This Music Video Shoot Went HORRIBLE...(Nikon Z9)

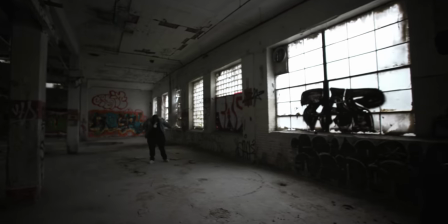11s
thought about putting this video out for a little bit because it's a failure.
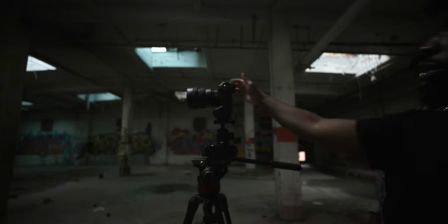17s
I didn't finish the music video, my effects didn't work, and I didn't know if it was any significance in it,
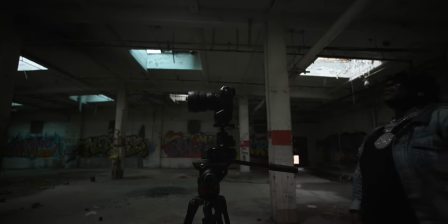23s
but failures are just as important, if not more important than successes.
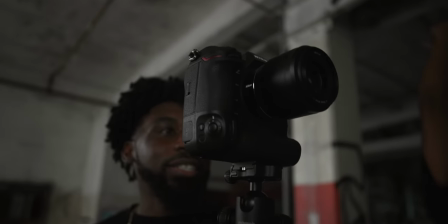28s
So I kind of just want to talk y'all through why this failed, what I learned from it, and kind of just, you know, let y'all know it's cool to fail.
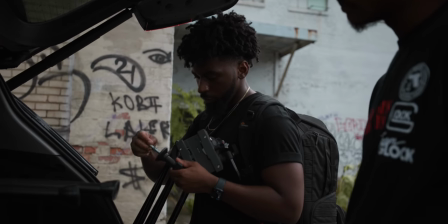35s
Fails are dope. I went out the other day and I wanted to film a music video on the Nikon Z9.
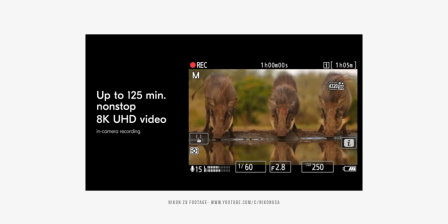44s
I got this in a couple days ago. Nikon sent it to me to try it out and buy it. So I wanted to test it on a music video. My problem was I didn't have a CF Express card.
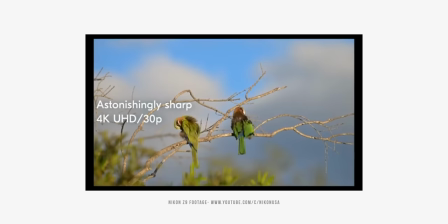53s
So I ordered one from B&H and the CF Express card was supposed to come in the exact same day that I was heading out to shoot the music video.
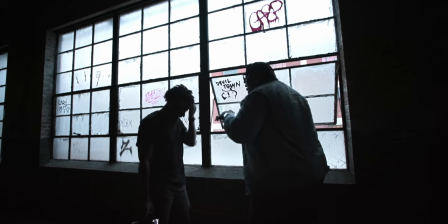61s
I sat in the house all day, waited for the package, and turns out my shipment got postponed and pushed back.
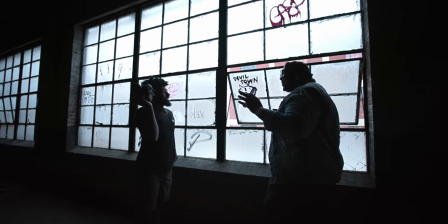67s
So I found a nearby Best Buy and I got a CF Express card from there.
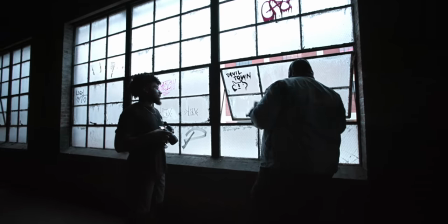72s
But the problem was the CF Express card was only 128 gigabytes,
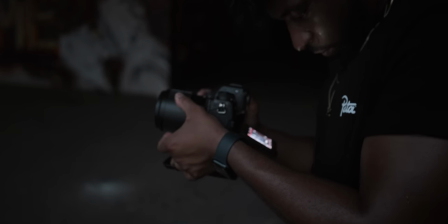77s
which seems like a lot, but when you're trying to film in 4K ProRes RAW, it's not that much at all.
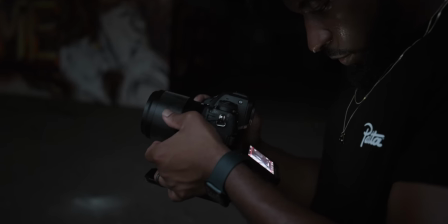83s
I was originally gonna film this video in 8K, but I don't use DaVinci Resolve.
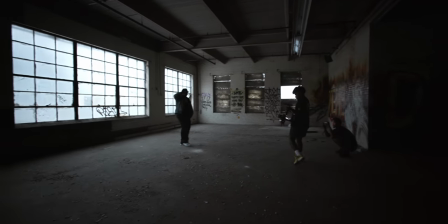88s
I wasn't gonna be able to really utilize the capabilities of the RAW inside of Final Cut Pro 10.
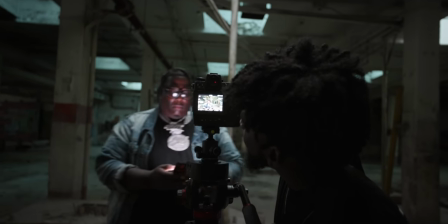94s
So I filmed ProRes RAW, and in ProRes RAW on a 128 gigabyte CF Express card, you only get about 9 minutes of footage.
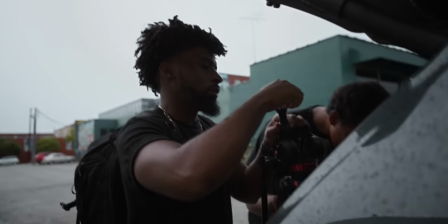102s
So that's my first problem. We get to the location, we're setting up for the scene, and we go inside the location.
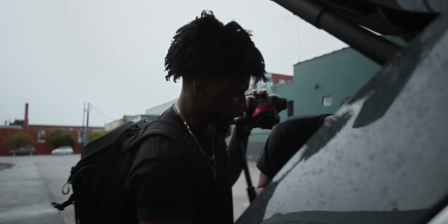109s
Mind you, it's raining. That's another problem. That's another issue that came to us today.
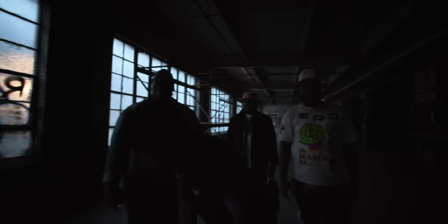113s
It's not sunny, which means that the lighting inside of this building was significantly lowered because there was no direct sunlight hitting the windows.
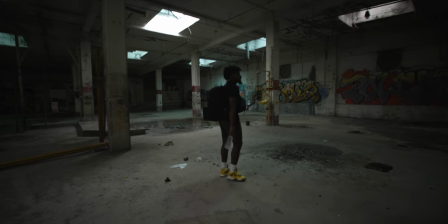121s
Overcast just completely shredded our day. Even if it wasn't overcast, we probably had about 3 hours of shooting time inside of this location.
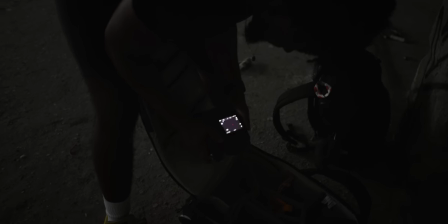128s
We get in, we set up our first scene on the Nikon Z9, and the lens that I'm shooting with, the aperture, the lowest aperture on it was like an f2.8.
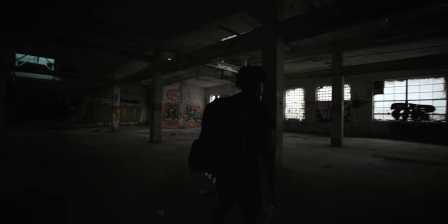136s
Inside of this location, even at an f2.8, the ISO that I had to film the first shot on was 8,000.
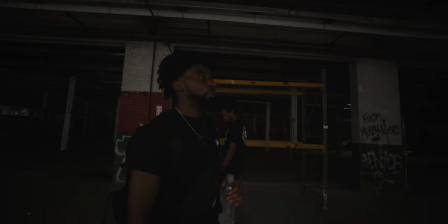143s
So 8,000 ISO for the first shot. Mind you, we're running out of time, but I just decided to shoot it because I was like, okay, I'll be able to salvage it.
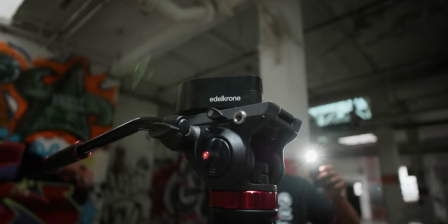151s
We set up the scene. I'm looking to get this infinite spin effect using my Edelchrome pan head,
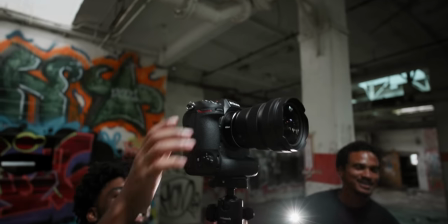156s
and I was gonna have him in different locations inside of the scene performing, and then in post, I was gonna mask it.
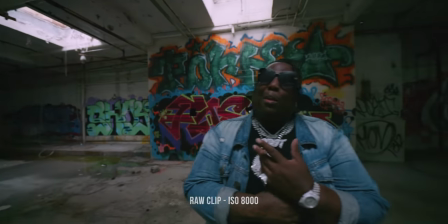161s
The footage from the Z9 at 8,000 ISO was grainy, but it looked good in terms of having a good base for a denoise.
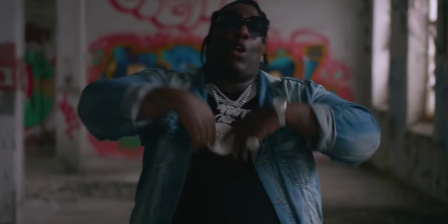168s
After I denoised the footage, it looked really good. It was time to do the color for it. I decided to use a LUT from the MLUT Restyle Pack.
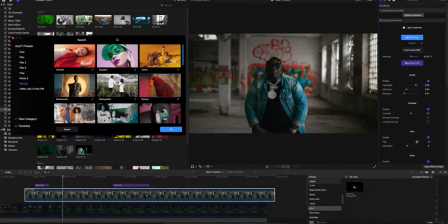175s
These LUTs are color remapping LUTs, so they remap certain hues to different colors.
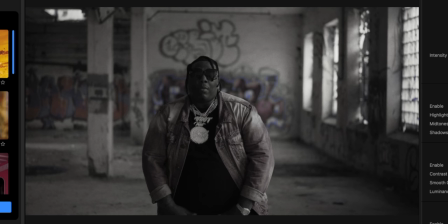182s
So if you want an abstract look for your music videos, these are great for this.
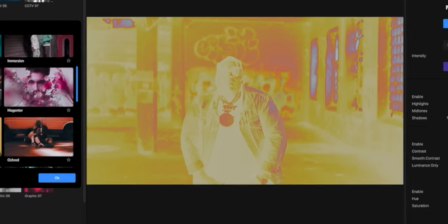186s
Or if you're looking to get a LUT on your footage that does a good job at separating hues,
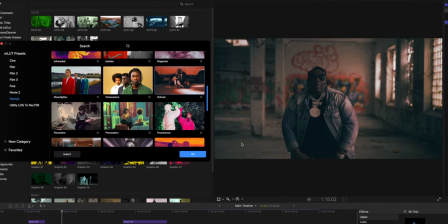192s
it's also a really good option for that as well. With my music video, I didn't really want to shift the hues too crazy.
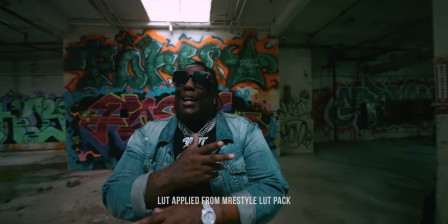199s
I wasn't looking for an abstract, like, over the top look.
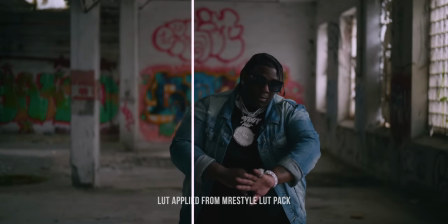202s
I just wanted my skin tones to look crispy, and I wanted other tones that were like blues and teals and stuff like that to kind of pop out more.
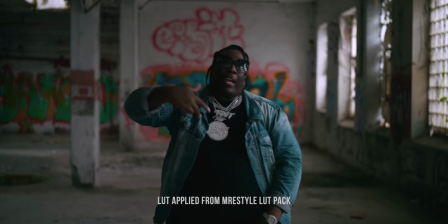210s
It just gives me a really nice separation with this.
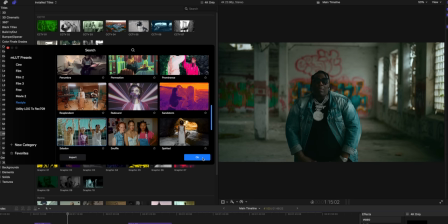212s
So I selected one of the LUTs from the Restyle Pack in MLUT, and this was already a really good base for the footage, but I wanted to go more on the warmer side of things.
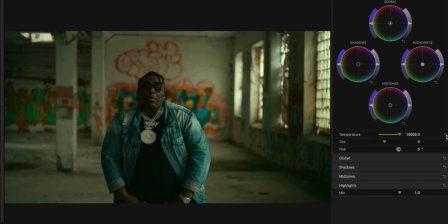220s
I like when my highlights are warm. It just kind of sets in the gray a little bit more.
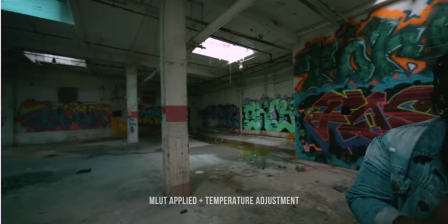225s
I wanted it to feel like really, really, really, really like cinema-ish. If that makes sense.
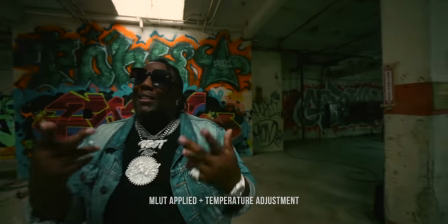230s
I added the 3 color wheels, I shifted the temperature all the way to warm, and this looked really good.
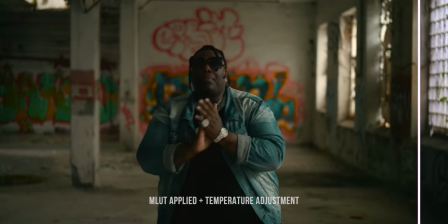236s
I really love the way that this footage came out, and it gets me really excited for when we go back and actually kill the music video.
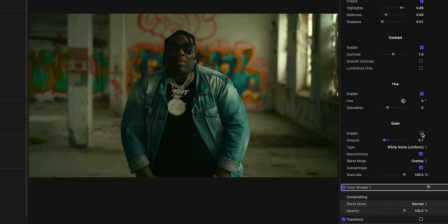242s
Another really cool thing you can do inside of MLUT is you can add grain. So I added a little bit of grain to bring me some texture back from the denoise base, and the footage looked incredible from right there.
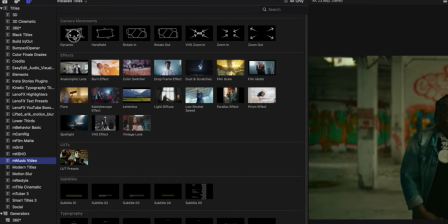251s
But another thing that I decided to do was I decided to add a movement overlay from the M-Music video plugin for Motion VFX.
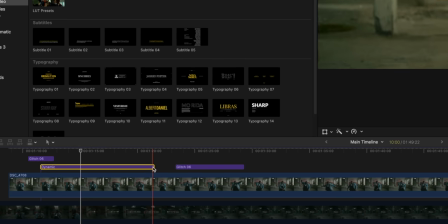257s
I reviewed this in a previous behind the scenes.